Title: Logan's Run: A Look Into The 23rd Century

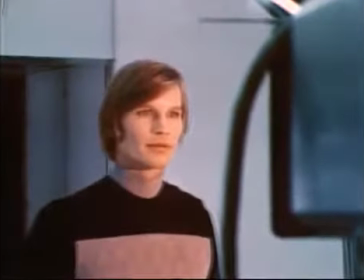There are no responsibilities and Jessica I think it feels that there should be some more quality to their life and something else.
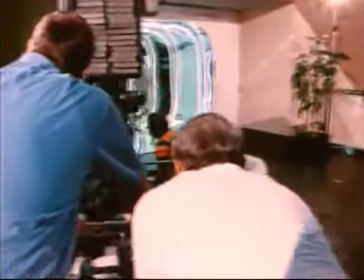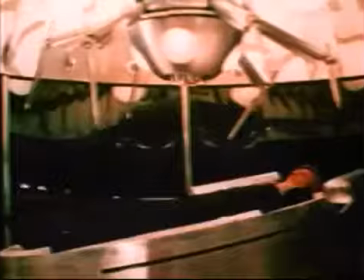The film is very much an adventure story. Travels through all sorts of possibility of the society it travels with two people trying to escape
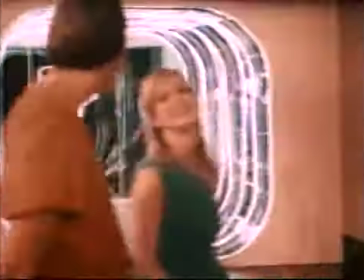co-starring in the film is richard jordan richard
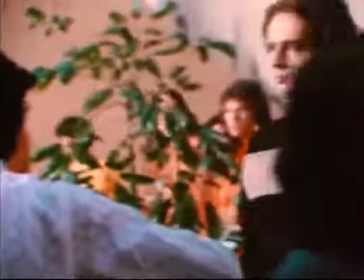cut it now he comes forward richard's a marvelous actor one of the most exciting young actors that i've seen around for a long time he's got a
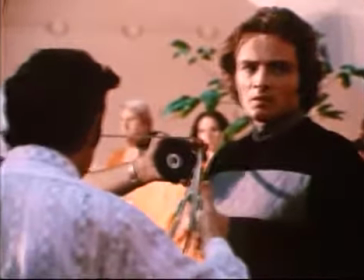tremendous kind of vitality and and passion about him which is terrific to play with lots of nervous energy almost Brando-esque.
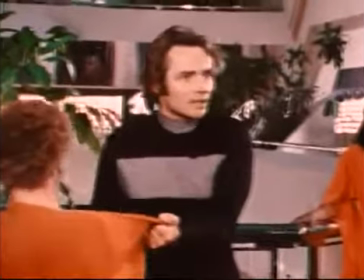Where'd they call him? A sandman in his grief. Didn't you see him?
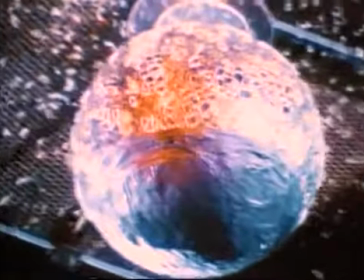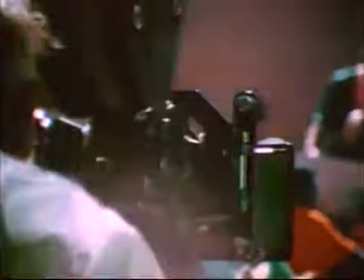People seek a means to live longer in any society.
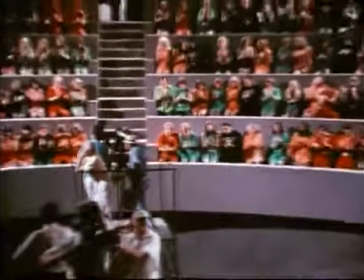The film envisions an attempt at life renewal in the 23rd century through a mystical liturgy witnessed by thousands of younger spectators in a jammed arena.
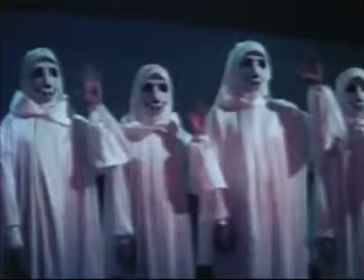To film the event, an enormous amphitheater has been constructed with a rotating carousel.
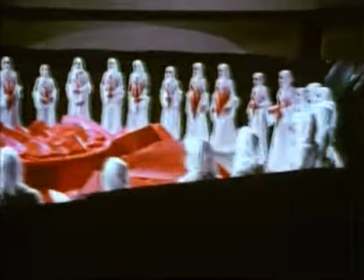The cameras photograph the action from all angles to give the audience realistic points of view during the ride.
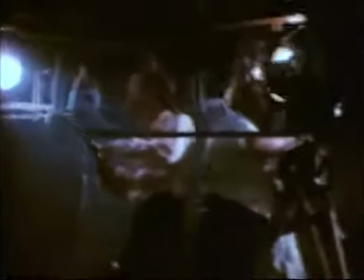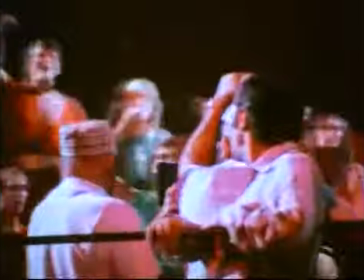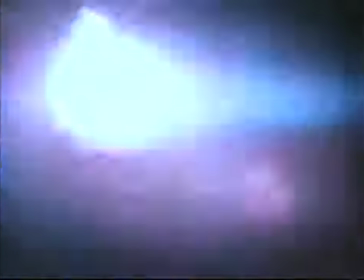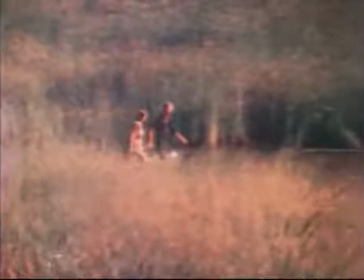The company also has to devise a wholly different world outside the domed and controlled city.
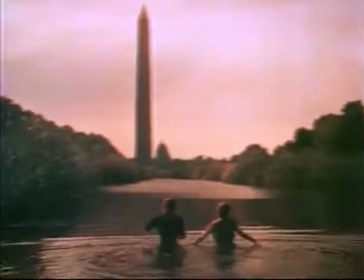They fashion and construct one for scenes that show evidences of an earlier culture and another set of values.
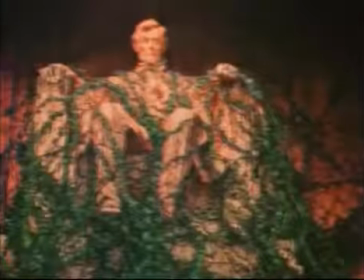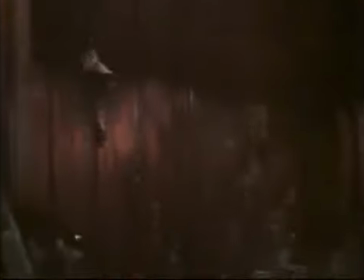This is not just a film about special effects and extraordinary stunts and marvelous scenery,
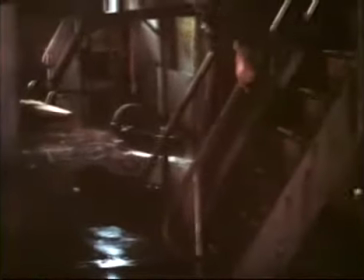although that's a very important element, and I think it should be quite staggering to look at.
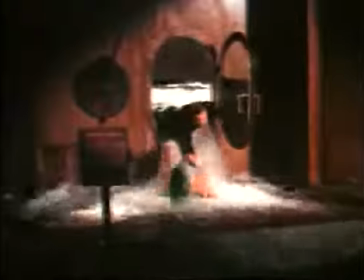There is a very human story running through it.
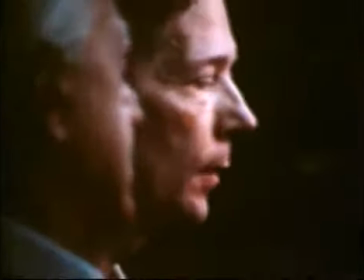Producers Saul David and the company continue to project the theme that life in a utopia
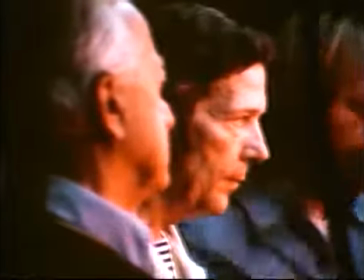can sometimes have its drawbacks by preparing a sequence in the Sandman's headquarters.
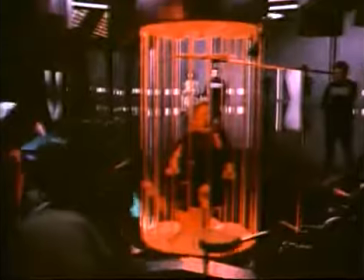Michael Anderson readies, then films, an interrogation by a master computer.
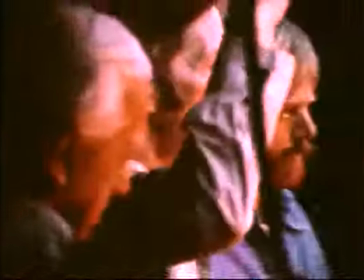Logan is forced to rationalize his attempted defection from this world of total pleasure.
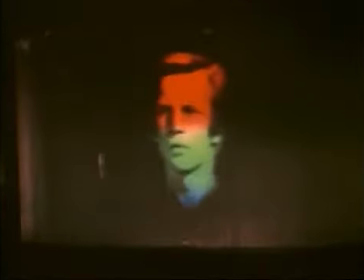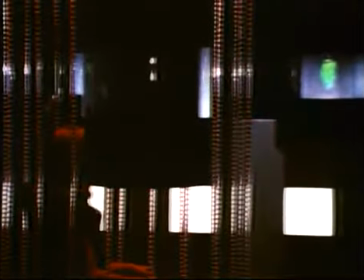Holograms, three-dimensional moving photographs, are fragments of Logan's subconscious being questioned. They're only one of the extensions the makers of this film are using, projecting today's advanced scientific technology into the 23rd century.
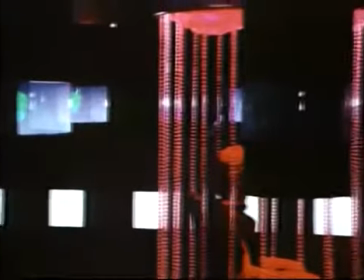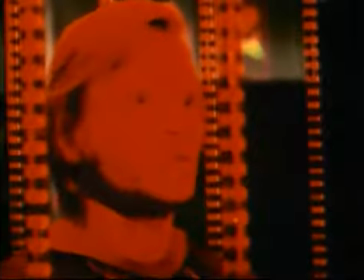Right, the oscillation starts. Sparking.
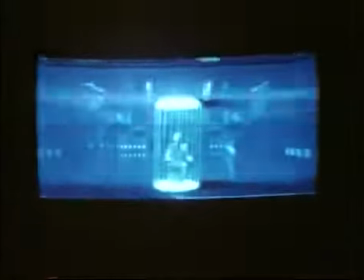Arms come down. Arms come down. Take the lights out. Lights down.
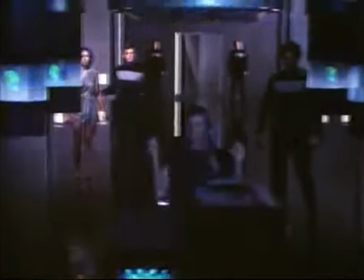Keep the sparking going. This is a complex scene to film.
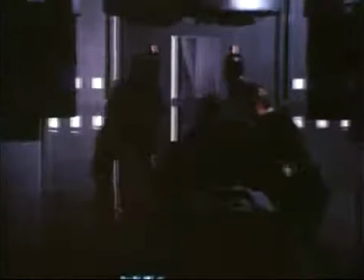The director blends the actions of his actors and the logistics of a multitude of special effects.